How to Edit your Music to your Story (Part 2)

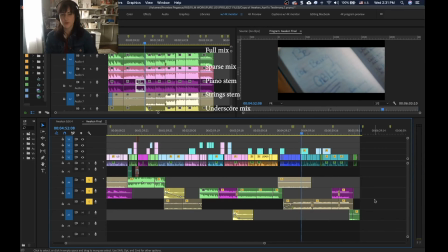(19:18)
Cool.
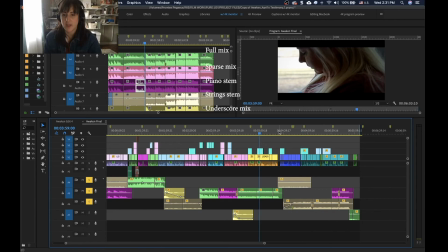(19:20)
So as you can see, it like builds up right here, and right when the music goes out, it cuts to black.
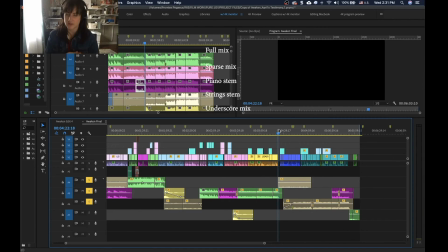(19:28)
So again, having those key moments just line up perfectly is gonna enhance your story in so many ways. So then you can tell I brought in back this string,
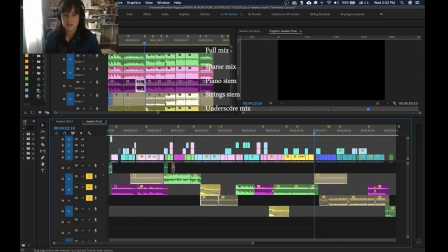(19:41)
the same string that I have over here and over down here, to help keep the story going and give,
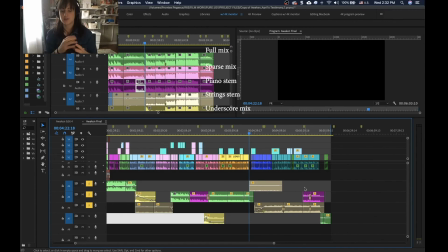(19:49)
tell the audience, okay, we're not done, something's happening. So it keeps it going, keeps that tension still there. And she gets some news,
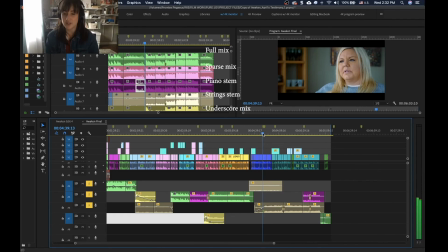(20:01)
and she gets some good news, and right when she gets some good news, it starts building back up again. It's just like timed perfectly to that. Everything is so intentional, which I love.
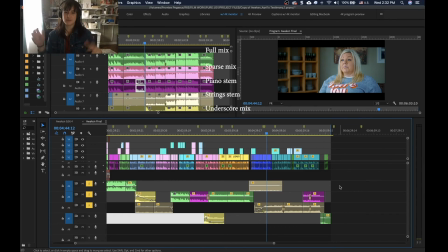(20:21)
I love having the flexibility to completely customize a score just because I have all these stems. So bring the strings back in, and then instead of doing a full mix build up,
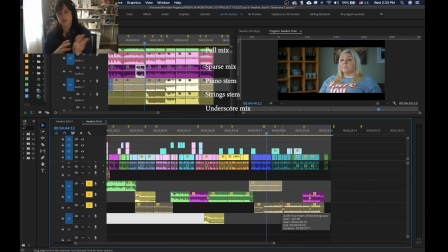(20:37)
because this end part still needed to build up and end strong, but it wasn't the emotional climax of the whole story. So instead of building with the full mix, the screen one,
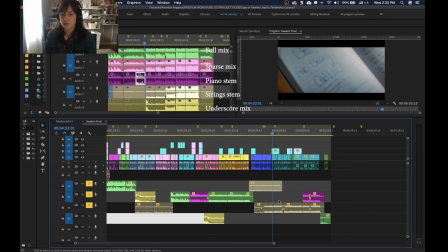(20:52)
I built it with the strings, and then at the very end I added back the piano part in it, and then at the very end, actually it's still just piano, but it has a few keys at the end.
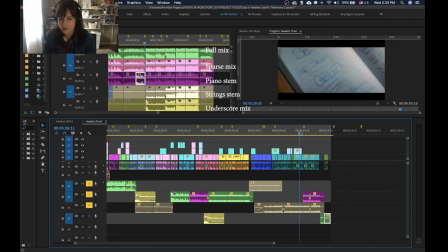(21:08)
So I'll let you listen just to where I add in the piano.
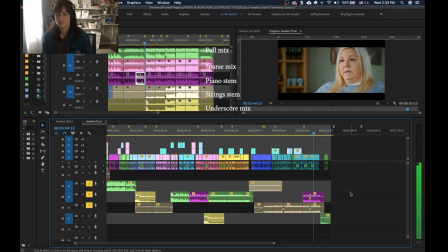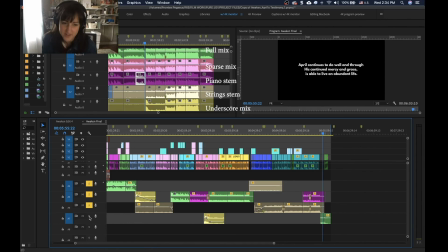(21:42)
Oh, you can't even hear it because I have it muted.
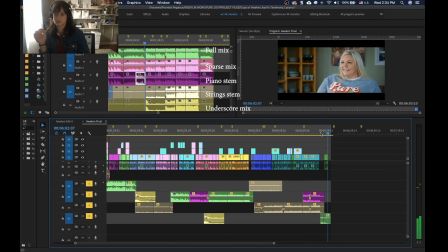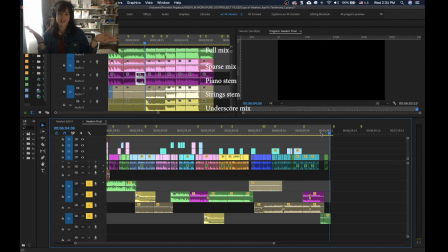(22:00)
And that's it.
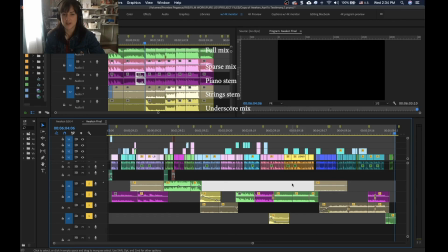(22:03)
So hopefully that gives you some good idea how to start cutting your music, editing. I guess one of the main tips is just to know to mark the moments in your story that need major cues.
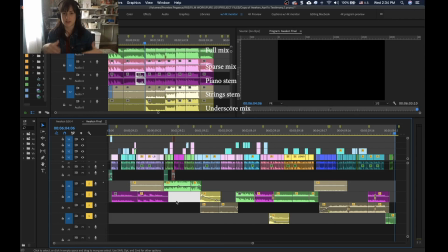(22:23)
And if you don't have a song that comes with all these stems, it doesn't mean you can't do any of this.
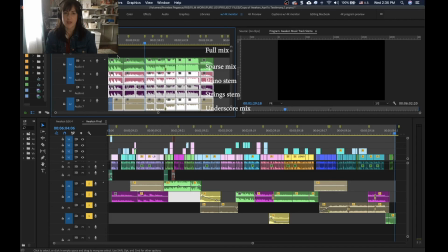(22:30)
If I didn't have any of these tracks, then I would do the same thing, but with my full mix.
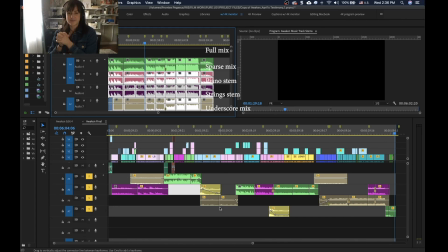(22:38)
I hope that answers questions. Hopefully it doesn't give you more questions. But again, the song where I got this is Alibi Music, and it's awesome that it comes with all the music stems with it.
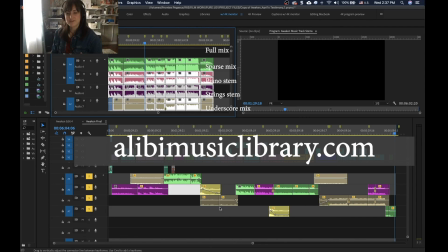(22:58)
That's it. If you have questions, seriously, just reach out, just email me, comment. I'm happy to help.